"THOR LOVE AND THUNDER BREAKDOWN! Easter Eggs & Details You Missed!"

Valhalla actually gets mentioned at least half a dozen times throughout this film, more mentions I think than any other of the MCU films combined.
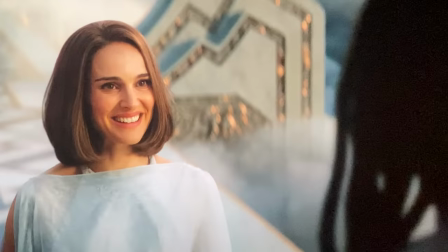All of this is to set up the final scene where Jane meets Heimdall in Valhalla.
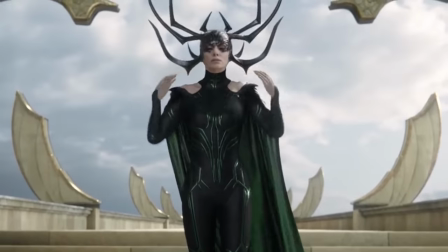Jamie Alexander was absent from Thor Ragnarok, which is why she wasn't killed by Hela, but a form of her did appear in Loki in a mental torture room in the TVA.
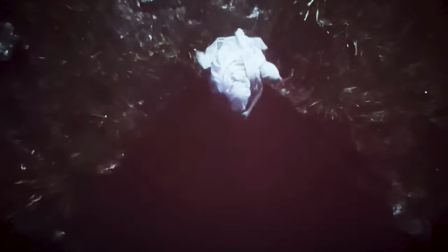Gorr arrives to New Asgard at night, moving in and out of the shadows, shadows that move on their own,
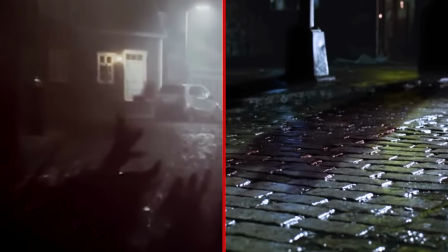creeping along the ground, looking a lot like the demonic shadows that we saw in 1990's Ghost,
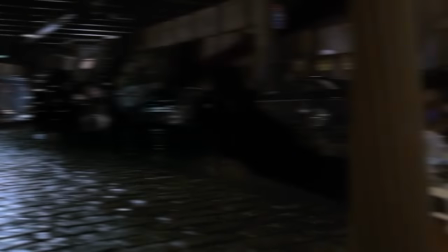a movie that, you know, a lot of people sleep on, but like this movie is a fascinating supernatural horror tragic comedy.
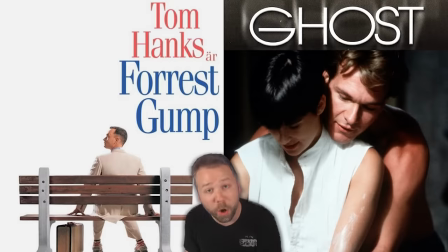I'm telling you, in addition to watching this movie this weekend, you should also go home and watch Forrest Gump and Ghost. You're welcome, I just gave you an awesome weekend.
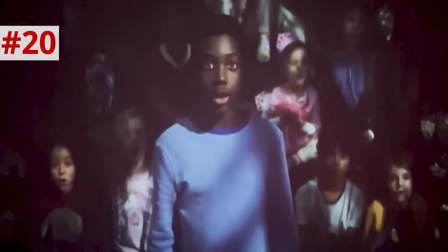The children of Asgard actually include several of the star's children, Sasha Hemsworth,
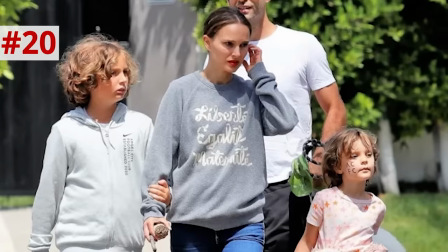and Ente and Matewa Watiti, Natalie Portman's children, Aleph and Amala, and Christian Bale's son, Rex. The shadow beasts attack, and they actually look a lot like the black berserkers that are controlled by Gorr in the comics.
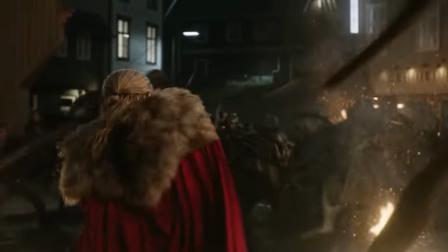Valkyrie rides in her Pegasus from Endgame into the fight, and Thor helps out until he hears the familiar metallic hum of Mjolnir.
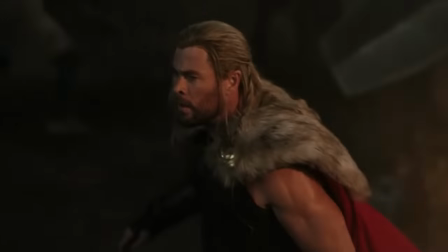Mjolnir, hit boy! Mjolnir?
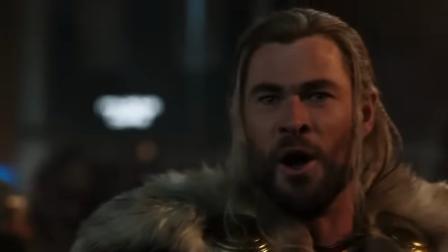Mjolnir,
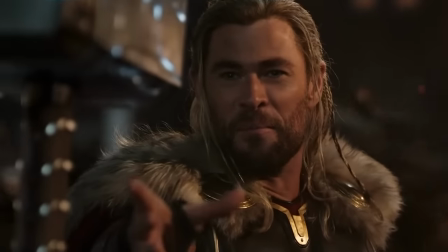you're back.
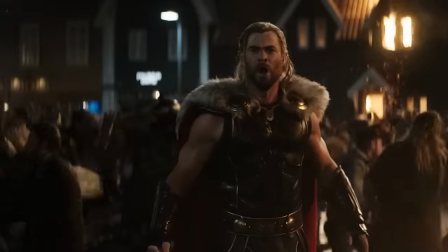Mjolnir!
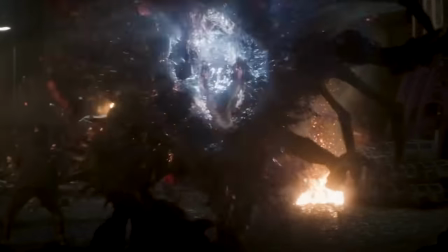Yes, I love the detail on Mjolnir bursting out of this creature, its eyes bulging out.
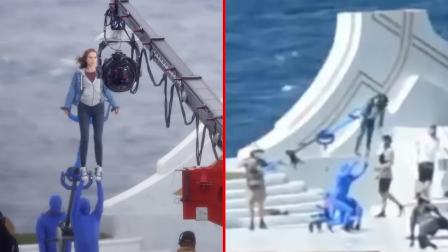And despite the exclusion of Jane's power-up, I really like how they shot her reveal here.
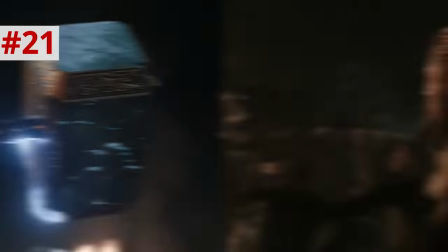They delay the reveal of Jane by keeping our eyes focused on Mjolnir itself, which in many ways is an equally unusual return for Thor in this moment.
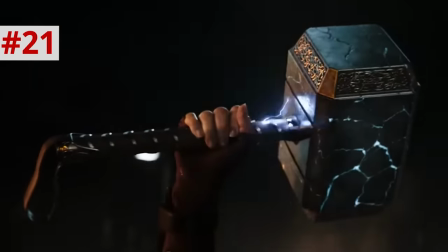Notice how we start with the weapon going into her hand, and then it goes down to focus on her eyes,
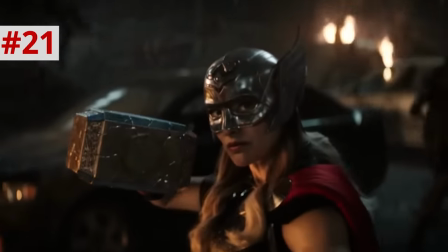and Natalie Portman's face is covered here, and then we move further down so that we can see her bulky arms.
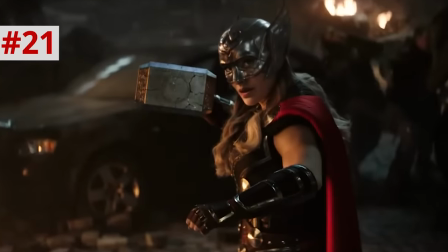So this just allows Jane to be her badass self. And she swings into action!
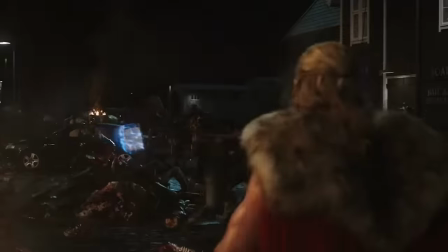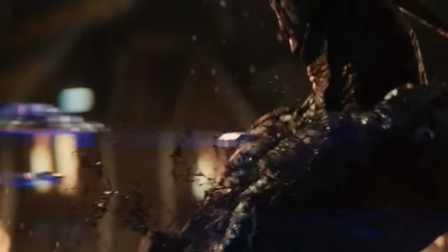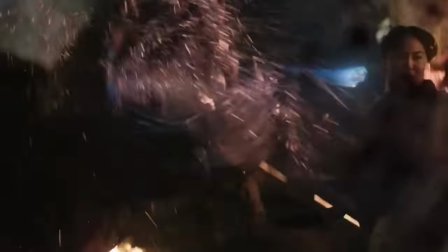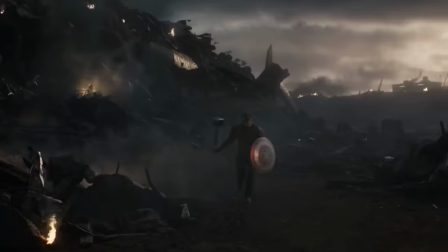Yeah, she starts by swinging the hammer from its strap, which is how Cap initially charges up the hammer before hitting Thanos when he wielded it in Endgame.
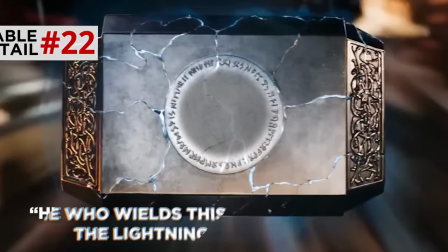And here we get a close-up of the hammer's disc plate with the runes that translate to, "He who wields this hammer commands the lightning and the storm."
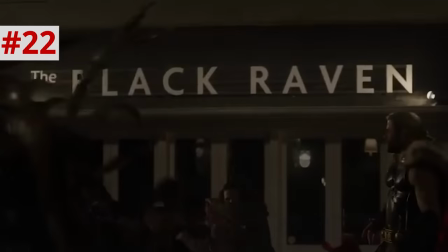The broken pieces whiz past Thor, who stands before the Black Raven Tavern, a nod to Odin's ravens from Norse mythology in the earlier Thor films. They actually mention raven mail a few times throughout this film, ravens being how they send messages to each other, their very archaic version of email.
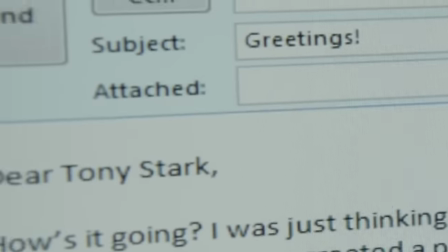Also something was referenced in the the Team Thor short. Valkyrie later says her meetings could have been Raven mail, like the this meeting could have been an email meme.
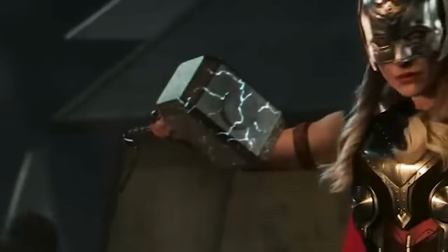And it's just so satisfying to see these broken shards click back into place perfectly, like the Shrine of the Silver Monkey in the first go.
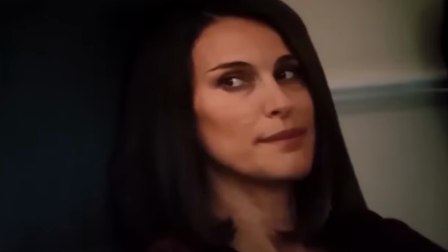And broken Mjolnir is just the perfect metaphor for Jane herself, someone who is in an imperfect physical state, but whose brokenness actually makes her stronger.
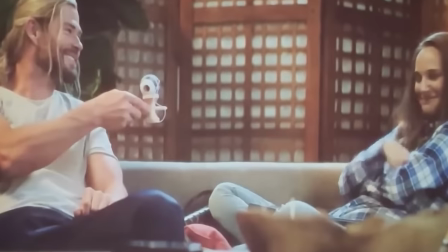So we flash back to Thor and Jane's relationship, which unfolded in the background between Thor the Dark World and Age of Ultron,
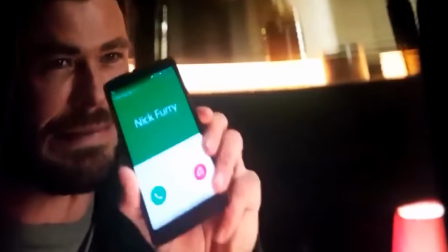and the couple years after, when Thor was on and off world during that period. Thor lists Nick Fury on his phone as Nick Furry, which is a callback to a joke in the Team Thor short.
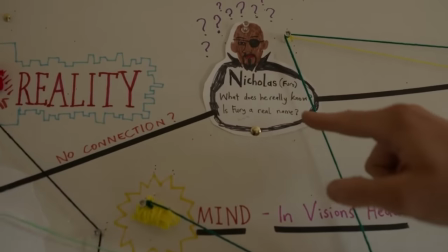Fury, what does he really know, and is Fury his real name, or is it actually pronounced Furry?
I love it, the way Midgardians cannot pronounce Mjolnir, Mjolnir, as Guardians cannot pronounce things like Nick Fury and Jane Foster.
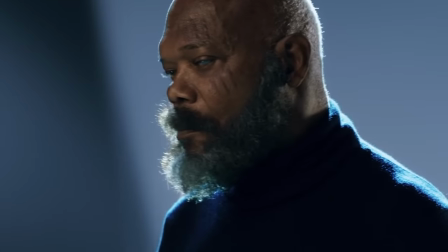And also based on what we've seen from Secret Invasion, Fury is looking pretty furry.
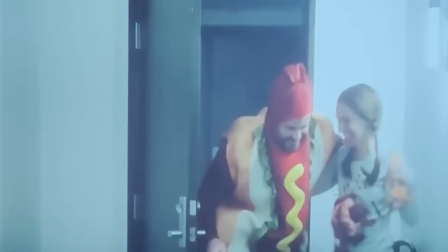We see a Halloween party where Thor dresses up as a hot dog, while Jane dresses up as Kane from Alien with a chestburster.
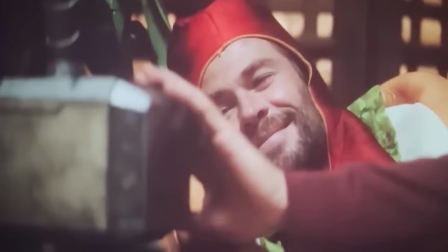I actually dressed up just like that one year for Halloween. We learn Thor asked Mjolnir to always protect Jane, and we see Odin's symbol fading up on that hammer,
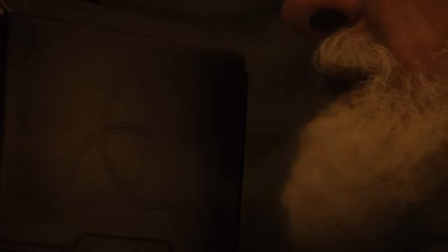showing how Odin's worthiness charm extended to include Jane from that moment on.
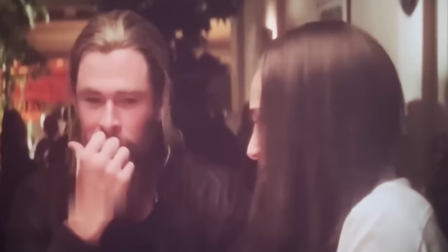All this is set to ABBA's Our Last Summer, this montage showing Jane and Thor drifting apart, sitting further and further apart on the sofa,
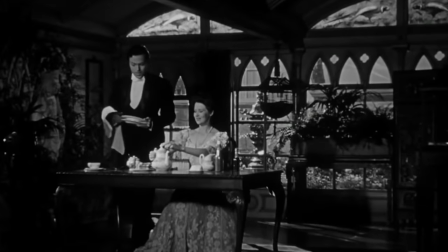akin to the classic marriage montage in Citizen Kane, where Kane and his wife sit further and further apart at the dinner table as the years go by.
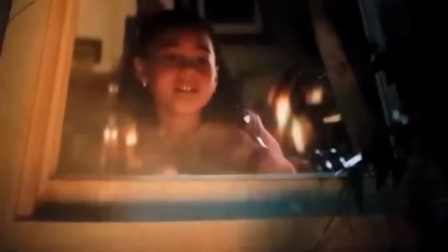Gorr uses shadows to kidnap the children of Asgard, and he retreats.